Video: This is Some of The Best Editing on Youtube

And so he just added transitions between each one.
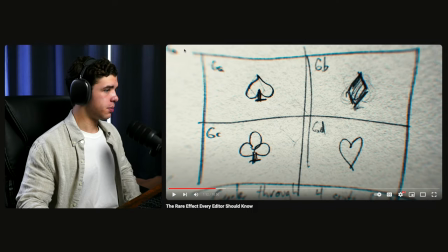And you'll see some other stuff on the edges here that show it's supposed to be in the same writing itself, connecting all of them.
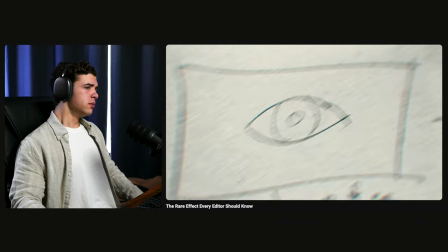We push through to a silhouette of me, ending on a macro shot of my eye where my pupil changes.
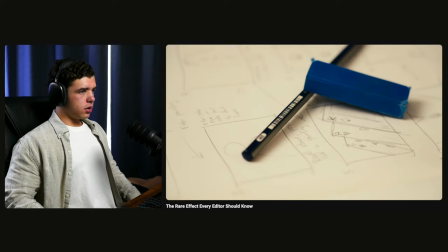So that's basically the idea. Now I just need to make the shots and see if this all comes together. And we may end up changing some things, but there's only one way to find out.
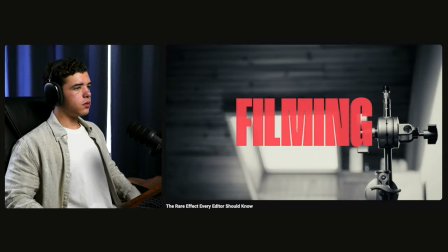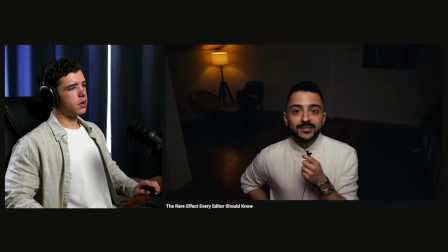Hello again. It is quite...
All right, so he had a quick cut to the beat or the classical piece of the piano, which, you know, just a creative idea, creative freedom.
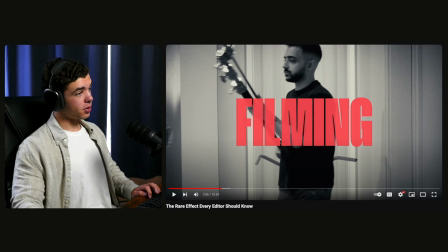That's what you have on YouTube.
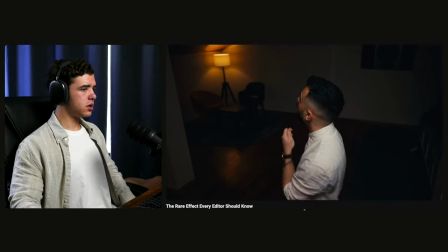Split up into chapters.
It's quite a few hours later, and we are now fully dark and set up for some shooting.
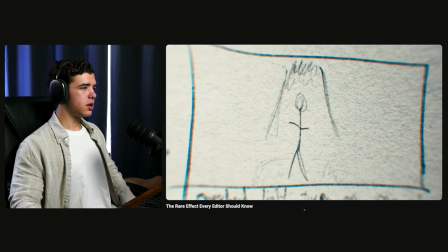There's four shots I need to get done tonight. The establishing shot, that overhead shot, the silhouette shot, and then the close-up of my eye.
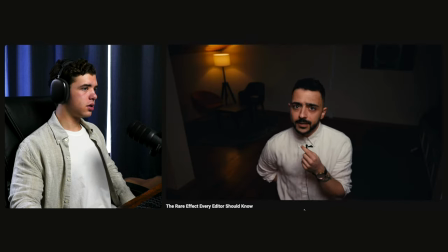And I think I could get all of that done tonight. I'm gonna do the overhead shot first.
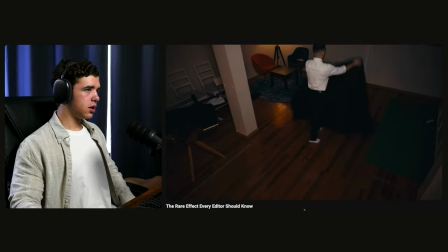I think the idea is I'm gonna lift the camera up and I'm gonna set up a little black blanket on the ground and see if this works.
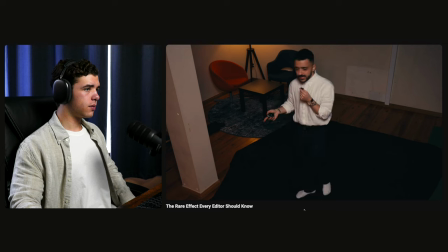Okay. All right, I think I already found a little bit of an issue here. And I don't know if you could tell, but you can't really see my legs in this. I think.
Okay, so you see how, one, the music is different. And he likes, again, it's a little bit similar to
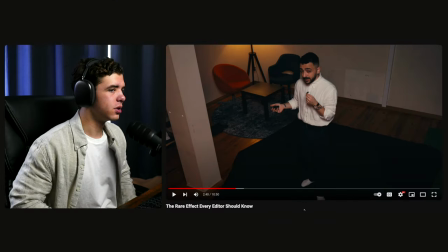the type of stuff Gox was using when it comes to the style and stuff like that.
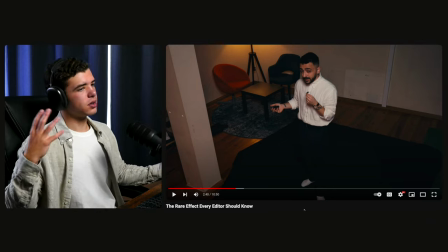You know, strings, classical pieces, stuff like that, which most of the time, I don't blame him because that stuff gives more of a cinematic feel when it comes to creating a project.
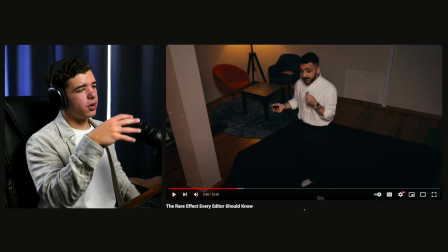But like right there, he's adding a lot of zoom in, zoom out. Again, there's sound design behind every single thing.
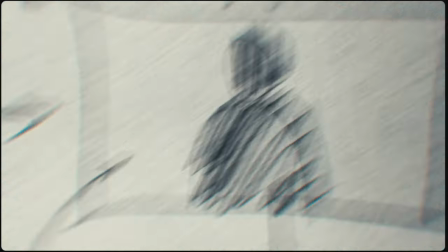He redid that one effect. Whenever he was saying what he was going to do,
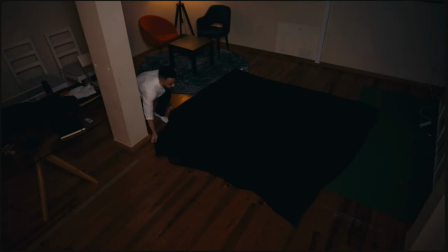he showed the footage of him doing it to cover more ground when it comes to the length of that section. So it wasn't like, I'm going to do this. And then he cut to another shot of him talking while, like, I'm putting the blanket down, blah, blah, blah.
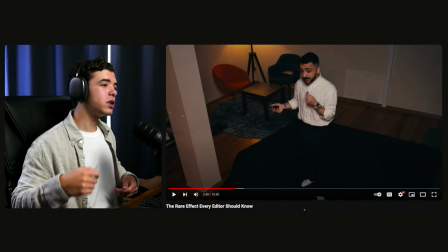No, he just showed him doing it as B-roll so they could cut straight into what he's doing right now.
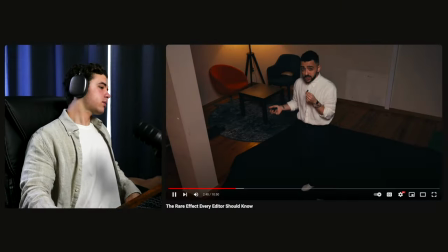If that makes sense.
I'm going to change pants to something a little bit lighter. First bit of problem solving.
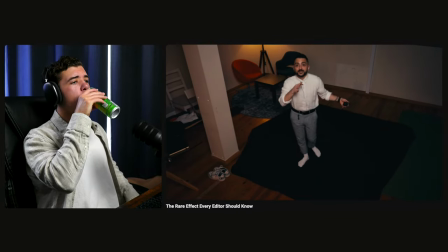I'll be back. And just like that, much better. My legs should actually show up now in the shot.
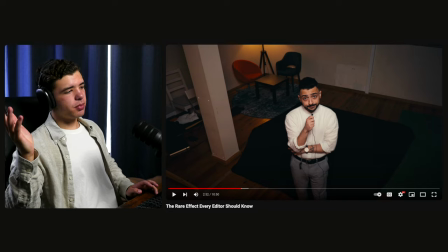I think that turned out pretty well.
Yeah, let's move on to the next shot. Just before he moves on, that effect, I mean, there's...
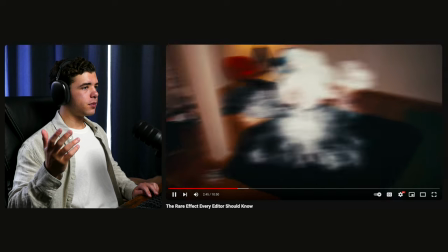First bit of problem solving. I'll be back.
I mean, it's pretty self-explanatory,
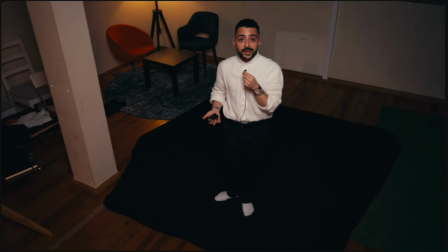but he added a camera shake adjustment layer over top with a handheld, maybe increased it a lot more so it shakes more.
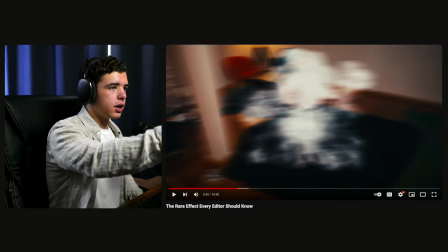And he's got this smoke overlay or whatever that is.
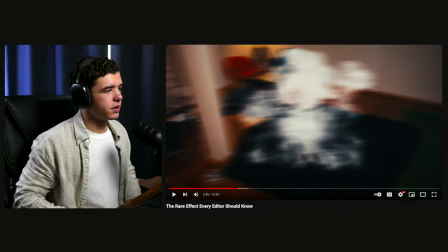And then obviously he's standing in the same spot.
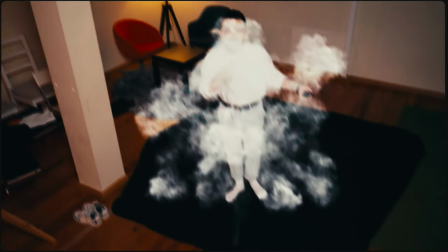And so that's able to cover if he wasn't perfectly in the same spot. Simple as that. Maybe some motion blur over it to give it a little bit with that shake.
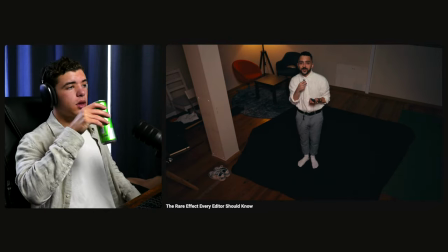Just like that, much better. My legs should actually show up now in the shot. I think that turned out pretty well.
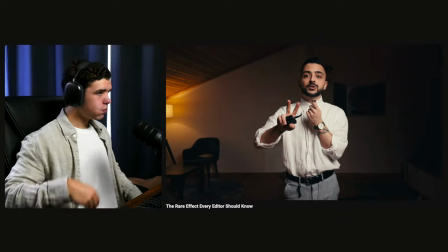Yeah, let's move on to the next shot. Shot number two, which is really shot number one.
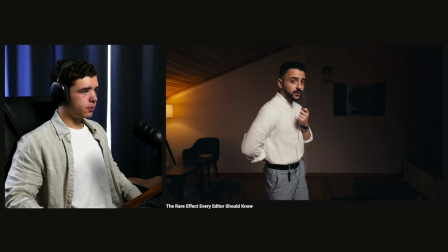I'm gonna be sitting down on my stool here in front of a black backdrop, kind of portraiture-ish,
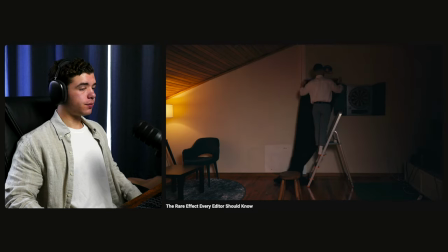think like oil painting fancy, but I need to set up that black blanket that I used in the last shot on the wall,
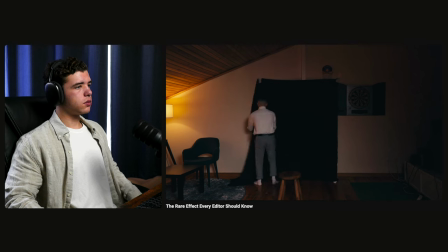so I'm just gonna duct tape it and hopefully it stays. I look like I'm about to take my yearbook photo.
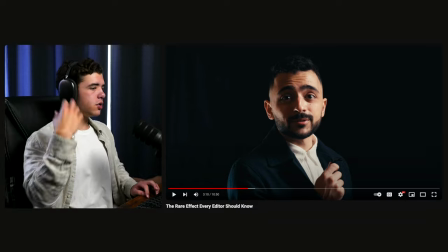Again, same thing, using it as B-roll. To just move forward with it.
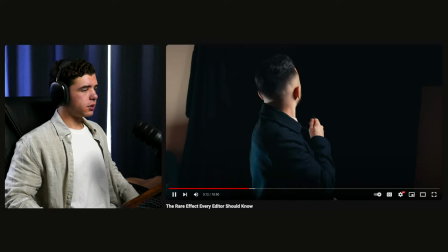So as long as the black backdrop stays, which I think it is, then I should be good to just look up at the camera.
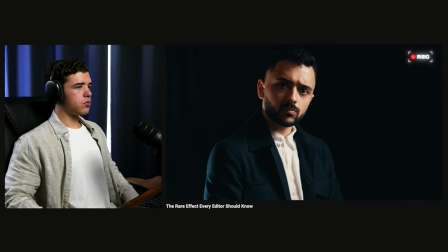We'll see if this works. Let's get this shot done. I just finished. This is so goofy, but I think it'll work.
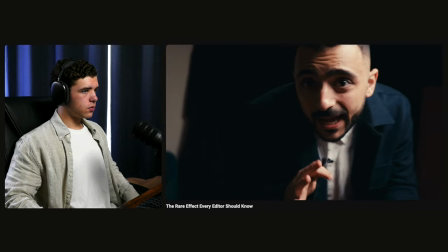I think it'll work with the painting and the right sound design and music. Yeah, on to the next shot. Let's get the silhouette shot done.
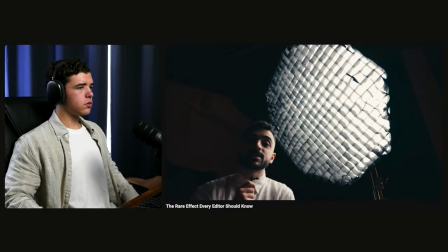The idea for this shot is shooting directly into the softbox, but exposing for the light instead of me.